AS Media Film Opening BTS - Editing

Okay, so the first program I normally use is Adobe After Effects, which is a special effects program, but I also use it for color correction and color grading.
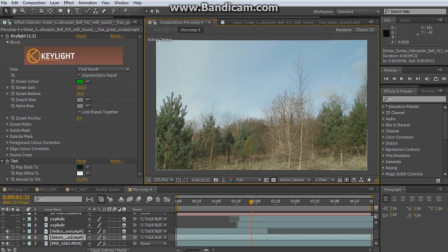6s
The first shot I'm going to go through is how we did the helicopter effect.
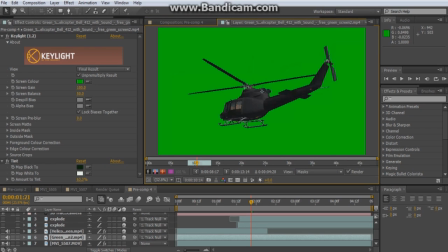10s
It wasn't too difficult because I managed to download the stock footage of a helicopter on green screen from the Best Green Screen YouTube channel. So all I had to do was key out the green and then color correct the helicopter to match the scene.
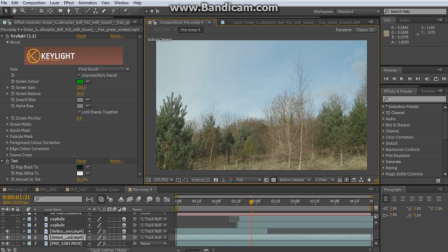21s
So I've gone back into the composition, and here we can see the original just plain shot of a field with some trees in it. This shot is handheld, which means that we had to motion track it so that the helicopters and explosions would fit in the scene properly. So I used After Effects CS6's inbuilt 3D camera tracker.
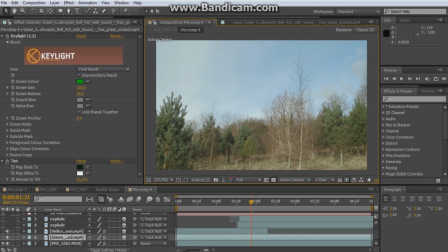39s
Once the scene had been tracked, I just parented the green screen helicopter layers to the track null, and then all the layers, or all the green screen helicopters just fit in the scene properly.
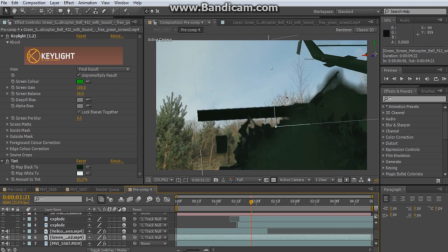51s
Now, because I had to color correct the crashing helicopter, the explosion that went with the stock footage went green, which doesn't look very realistic. So I used Action Essentials 2 and added in some explosions,
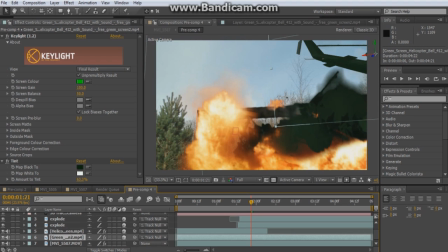66s
which also had to be parented to the track null to fit in the scene properly. I duplicated the explosion layer to make it a bit bigger and a bit more vibrant, and after all this is done, we have a pretty convincing helicopter effect, or as convincing as can be done on a budget as low as ours, which was zero. I'll show you how I color corrected and color graded the other clips now. So once I've got the big special effects out the way, I like to move on to the color grading and color correcting of the individual clips, and then also if they need any special effects like muzzle flashes. Obviously it is a war film, so I add those as well. We shot this on a flat picture style to make it easy to color correct in post-production,
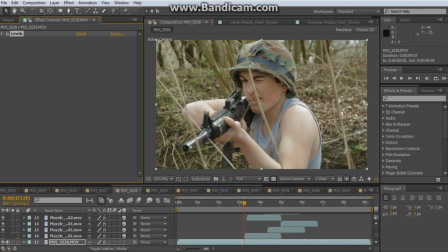107s
so I used the levels effect that comes with After Effects, which just adds a little bit more contrast to the shot and makes it look a bit better. Once I've added the levels effect, I usually like to add all the muzzle flashes if necessary. So yeah, click the layer on, that's the muzzle flash. I changed the blending mode to screen to make it look a little bit brighter and look a bit more realistic too.
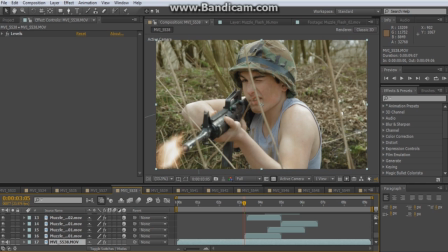126s
I also rotated the muzzle flash to match the angle of the barrel to make it fit in the scene a little bit better. Next thing I do is I add a new adjustment layer over the top of all the muzzle flashes and the original footage, and I like to grade the shot using the Film Convert Pro plugin that comes with After Effects. I used the Kodak 5207 Viz 3 film stock,
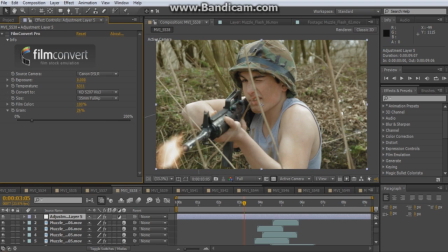147s
and we kept the film grain relatively visible at around 26% just to give the film a little bit more of a gritty feel. So if I click on the Film Convert plugin, it looks a bit more like a war film now. So next I'll move on to Sony Vegas, which is where I do the main edit of the film and show you how I went through that process. So once all the clips have been color corrected, color graded, and any necessary special effects have been added, I render the footage out from After Effects and import it into Sony Vegas Pro 10.
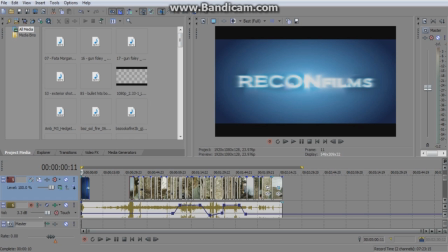176s
So the first 30 seconds of our film opening, just opening credits, which are relatively easy to do.
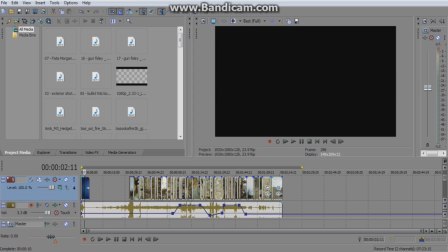181s
It's the same process in any NLE. We also have our intro, which I made a couple of years ago.
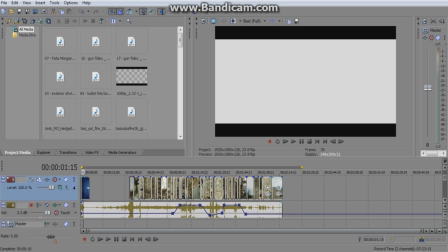187s
It's just the name of our YouTube channel. It's nothing really special.
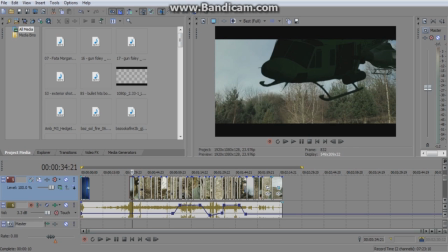190s
And then straight after the credits, we start with the explosion of a Huey helicopter, and the intention is basically to draw the audience in straight away to the action.
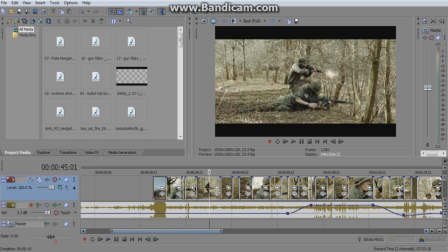199s
Visually, we have loads and loads of fast cuts to kind of match what was done in We Were Soldiers and somewhat Saving Private Ryan too. The intro doesn't take very long to kind of set the scene.
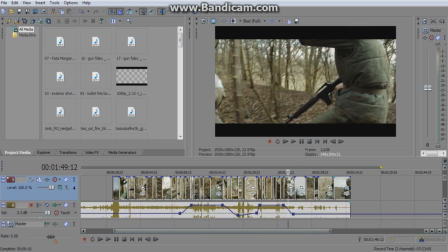211s
We have battle, soldiers dying, two main characters rushing out into the field trying to get the last Huey. And then we end abruptly with the explosion of the Huey in the air. The idea is hopefully the audience will think, oh, what's happened, they want to continue watching.
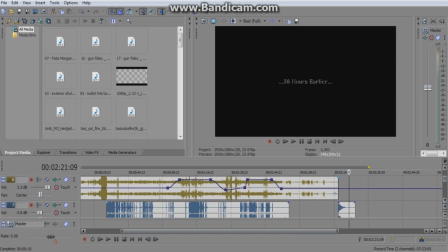226s
Cut to black pretty quickly, 38 hours earlier. In terms of the audio, we had loads and loads of different individual sounds added. I started with the ambience kind of explosions going off in the background, bits of gunfire, helicopters, that sort of thing, screaming as well.